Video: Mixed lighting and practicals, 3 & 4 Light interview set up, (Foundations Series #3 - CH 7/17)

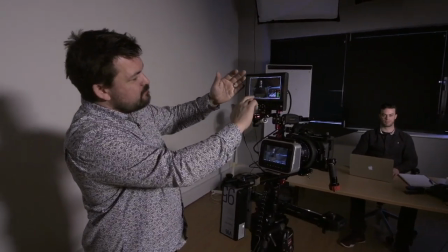257s
And one of the challenges with this frame is that Matt's wearing a dark shirt and he's got dark hair and he's against a dark background.
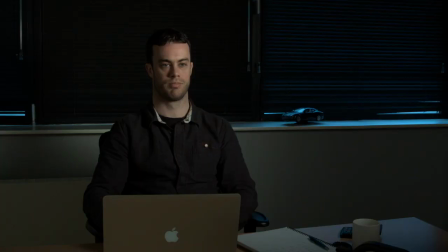265s
So we don't actually see a separation from him and the background.
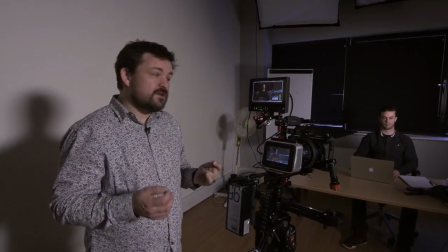270s
So we lack any definition, we lack any depth in the shot.
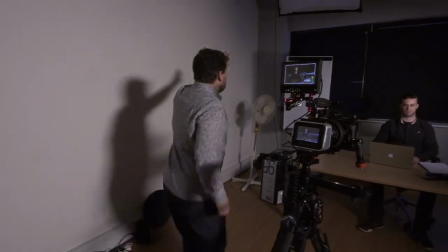273s
So what we can do is we could bring in a second light up here maybe, and bring that high up and separate him down here.
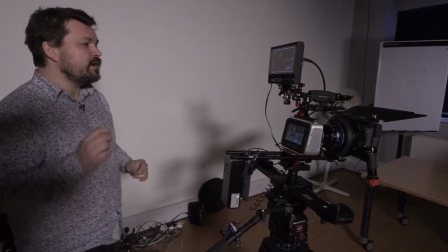281s
But there's a much simpler solution. And this is where working in an environment where you have this kind of control can be very useful.
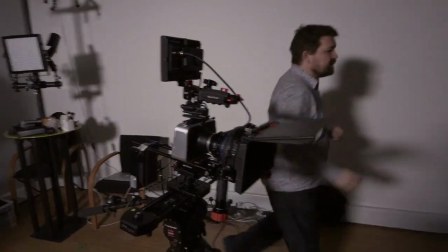289s
What I can actually do is simply this. Use these blinds as a light source.
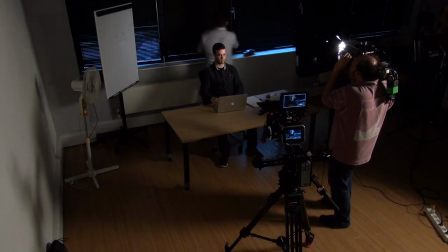294s
Think of these as a light source. And what you can do is twist this round
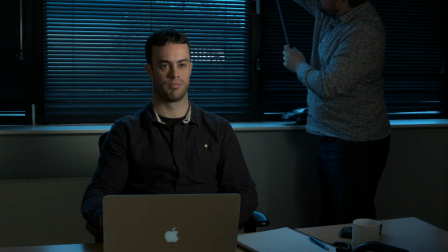301s
so we actually see the light reflecting from the daylight and giving us this blue texture on the blind.
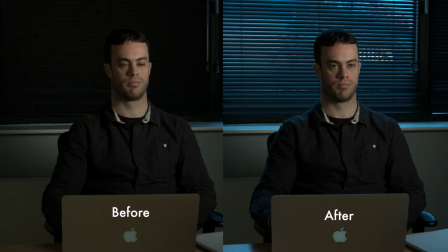309s
And that's giving us some color contrast. And actually, wow, what a difference that makes.
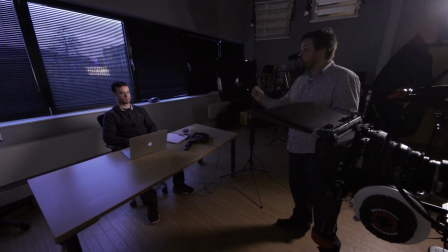316s
Now, I've spotted two problems with this scene.
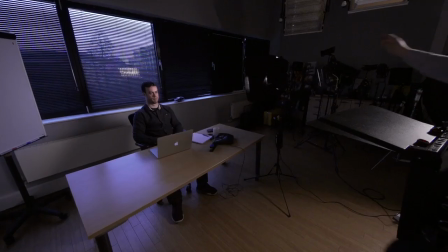320s
The first one is I'm actually seeing the reflection of this light here in this window.
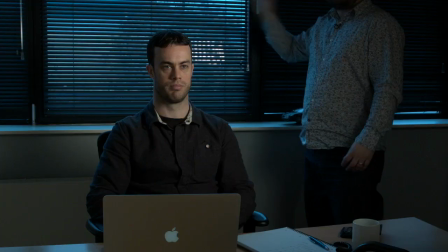328s
Now, that's going to be a common problem,
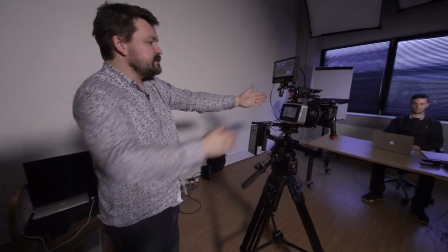330s
and that's caused because the angle of incidence from the lens axis to the angle of reflection of the surface of the light is equal.
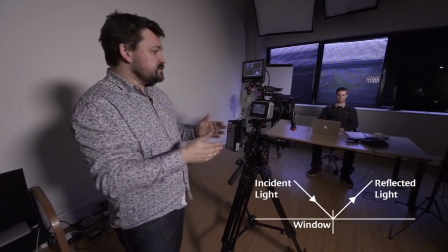338s
Angle of incidence equals angle of reflection, so it doesn't matter what we do here.
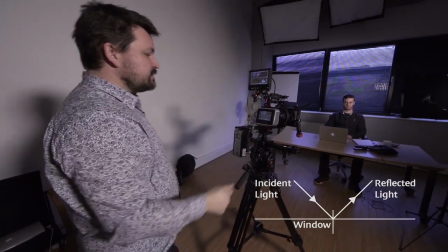343s
If we remain in this position, we're not going to get rid of that reflection. What we can do is move this off axis.
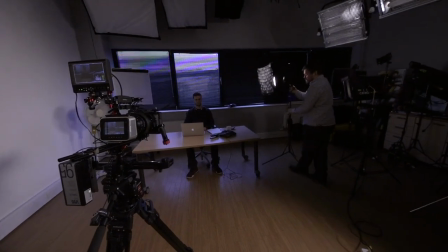350s
So if we move this round here,
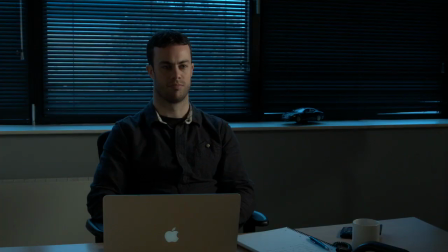354s
we should lose the reflection, and we do, but we've changed the characteristic of the light, but not in a way which I think is not pleasing. So what I could do is push this light in to increase the intensity on Matt's face.
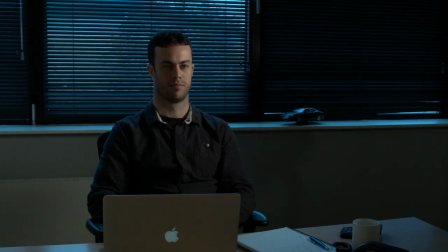370s
Now, I don't mind how that looks, because when you're lighting guys,
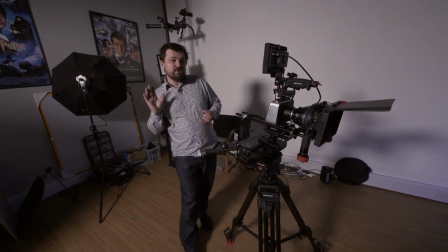376s
you can afford to be a little more dramatic, and the more you push the light round, the more dramatic it will be.
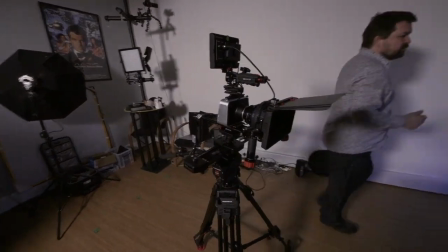381s
We'll create the shadow on this side of his face. So what we've got here is a nice exposure down here, but quite a lot of shadow here.
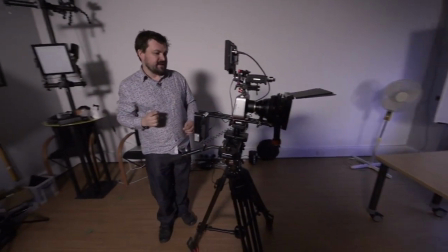389s
It might be that that works for this look, but it might be just a little bit too dramatic for a corporate video.
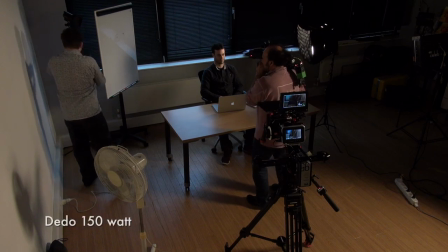396s
So what we could do is bring in a second dado light and attach that to here, plug this in.
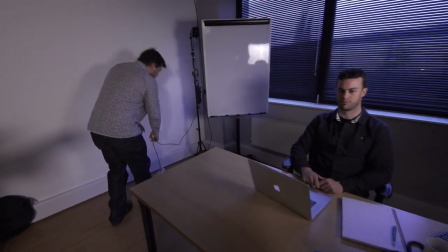405s
I'm really trying to highlight that, you want to start with as simple a lighting solution as you possibly can,
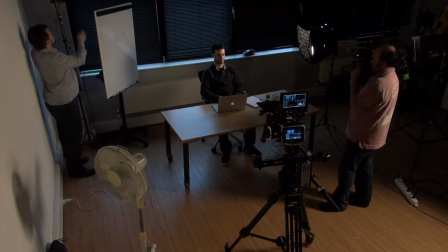412s
and then if you need to get more complex, then you can do. Move that right into the corner.
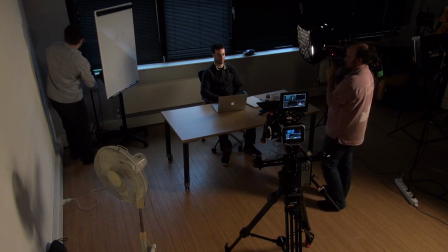418s
Put this stand up as high as I can. Okay, switch this on.
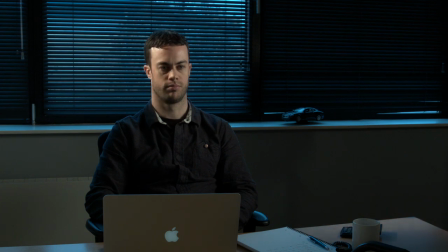431s
All I want to do is basically light the side of Matt's face. I don't want the light to spill onto the background like so.
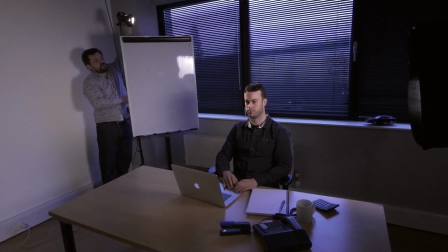439s
Try and keep it off the desk so I can really position what it does quite easily because of the control the dado light gives me.
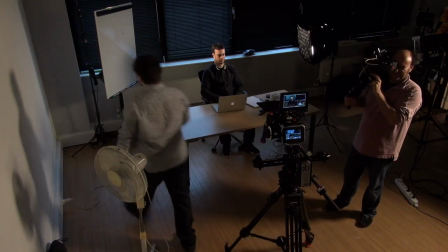448s
And that's almost there. It's a little bit harsh, so I can just reduce the intensity a little.
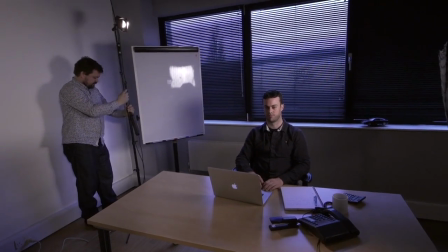458s
Open up. The problem is stick it in front of this frame because this is in the way and it's not in vision, so I can just move it out of the way.
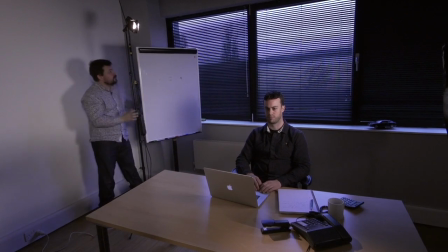466s
Put the light
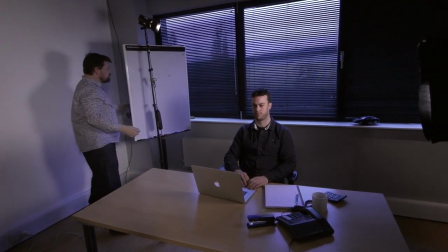470s
here. Now, we're obviously not working in a real office. It's actually a lighting demo room, so you wouldn't necessarily have some of these cables draped around.
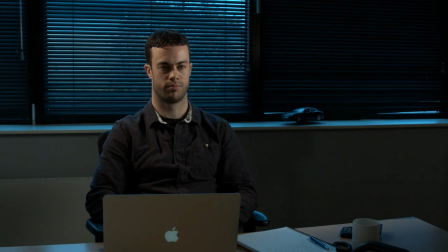481s
I'm just flooding that light out. And what I'm doing is I'm looking to just create, I'll switch it on and off to show you. It's dark around this side of the face, so I want to just add that little bit of light, and that could be motivated from a light that you can't see off camera.
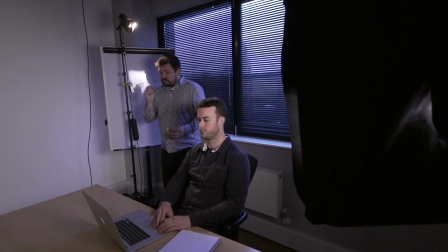498s
It could be a practical light in the corner room. You can cheat quite a lot with this kind of filmmaking.
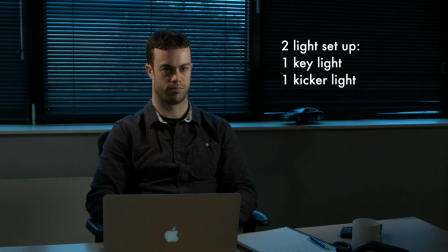503s
So what we've got here now, I think, is quite a dramatic looking interview, but one that I feel is quite cinematic. And the only other thing I might try and do is open that other blind, but I can just spot that the handle's broken off it. And you'll find this in real locations. Some things will just not work. So I'm going to let that go. I quite like the fact that we've got a bit of blue light on this car.
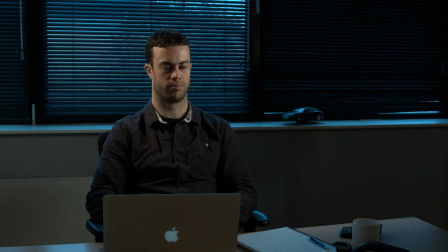532s
I'm just going to fix the bottom of this blind where there seems to be, there we go, a little bit of light leak,
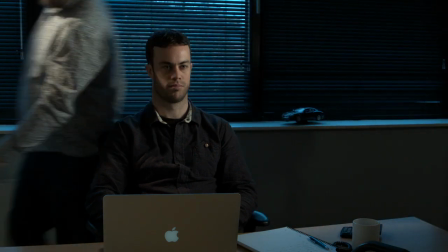545s
and just tidy up that frame.
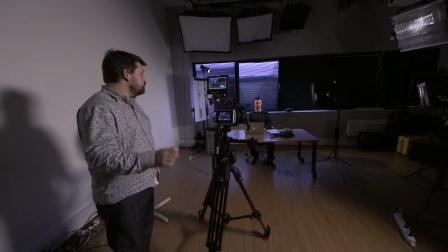549s
And that, I think, as a simple solution very quickly in this environment, works quite well.
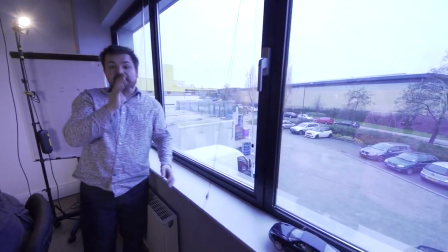559s
Now let's just assume for a second that you have no control with the blinds in a room like this. What is it going to look like with this existing setup? I don't actually mind it, but there's one thing that's blaringly obvious, and that is the color temperature.
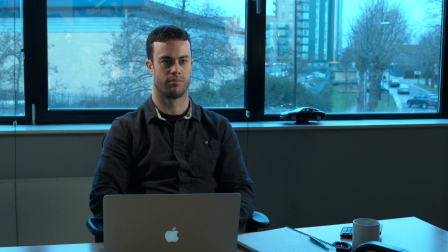573s
With such a lot of daylight in the frame now, it could be argued that it's overpowering, and we've got this actually a classic mixed light situation where we've got a lot of daylight dominating the frame and tungsten lighting, which just doesn't look quite right. So we have to think about changing the color temperature of the lighting in the scene for this to work. So the first thing I would have to do would be to turn my color balance of my camera to daylight.
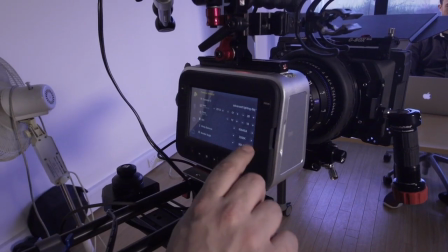603s
Let's see if we can do that now. So we go to white balance, 3, 2, to 5-6.
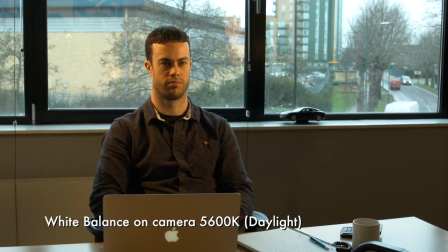611s
So the exterior part of the scene now looks the correct color. But for me, and I think you'd agree, that the tungsten light on the scene is just too orange on Matt's face.
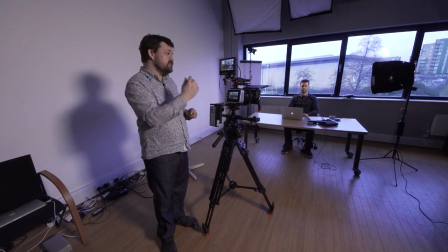621s
So the only thing we can do here is change out the tungsten light for daylight.
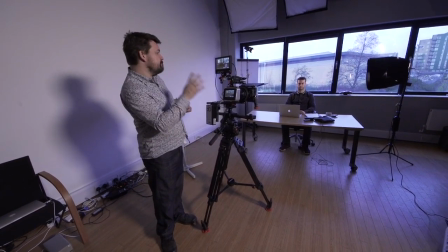626s
I'm going to use the celeb light and turn that into daylight, and there we can balance the lighting in this frame from tungsten to daylight.
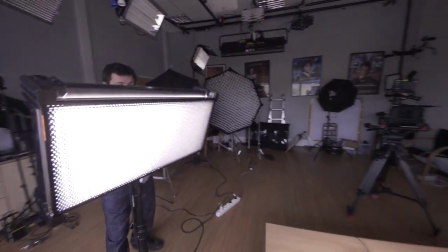636s
So let's switch on the celeb. We've balanced it to daylight, and this is the advantage of this light. We can dial that in.
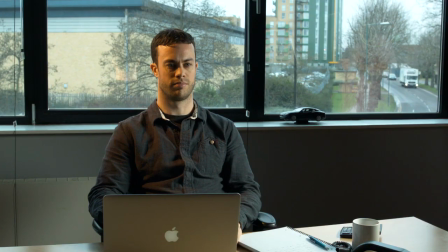641s
Now what we've done is affected our key light source by making sure that that is hitting Matt, and we can now see we've balanced the lighting outside to match the camera's color temperature.
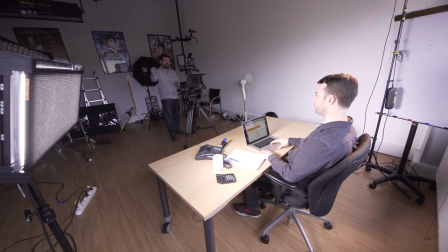653s
We've balanced the light from the celeb to match the color temperature.
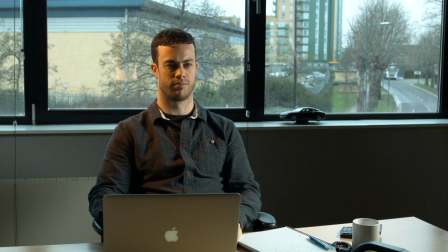656s
Now the only light that doesn't look right is this back kicker, because that's still tungsten.
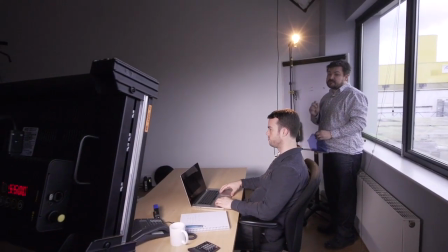662s
So the final thing we're going to do to just adjust this scene for daylight is take some color temperature gel.
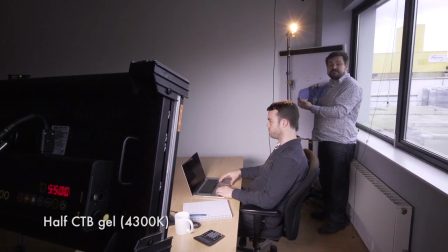668s
Now this is half CTB, half color temperature blue.
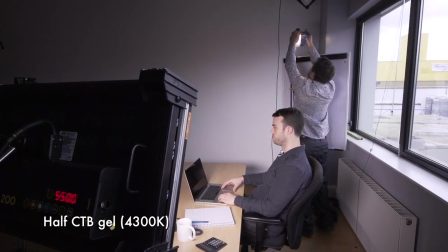672s
So that's going to convert this tungsten light source to a mixed source.
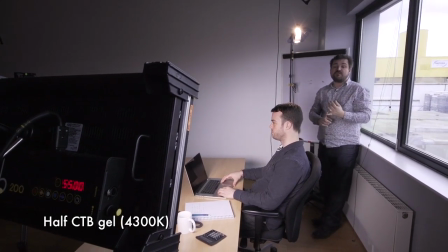680s
It's not going to convert completely to 5600 Kelvin. It's going to take it to about 4300 Kelvin.
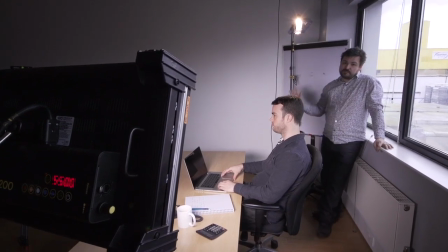685s
The reason I'm doing that is I still want to bring a little bit of warmth into this side of his face.
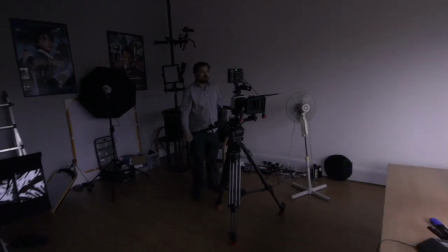691s
So what this is now giving me is a much more balanced scene where the daylight coming in through the window is nice and natural. I've got a daylight source on his face. Now in this environment here in the UK in January, we're very lucky.
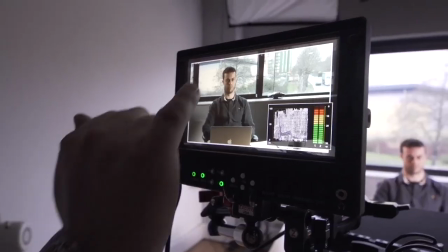707s
Outdoors is basically overcast and grey, but I'm still actually blowing my highlights in the exterior part of the scene. And in some cases that would be perfectly acceptable, but in other circumstances it wouldn't be.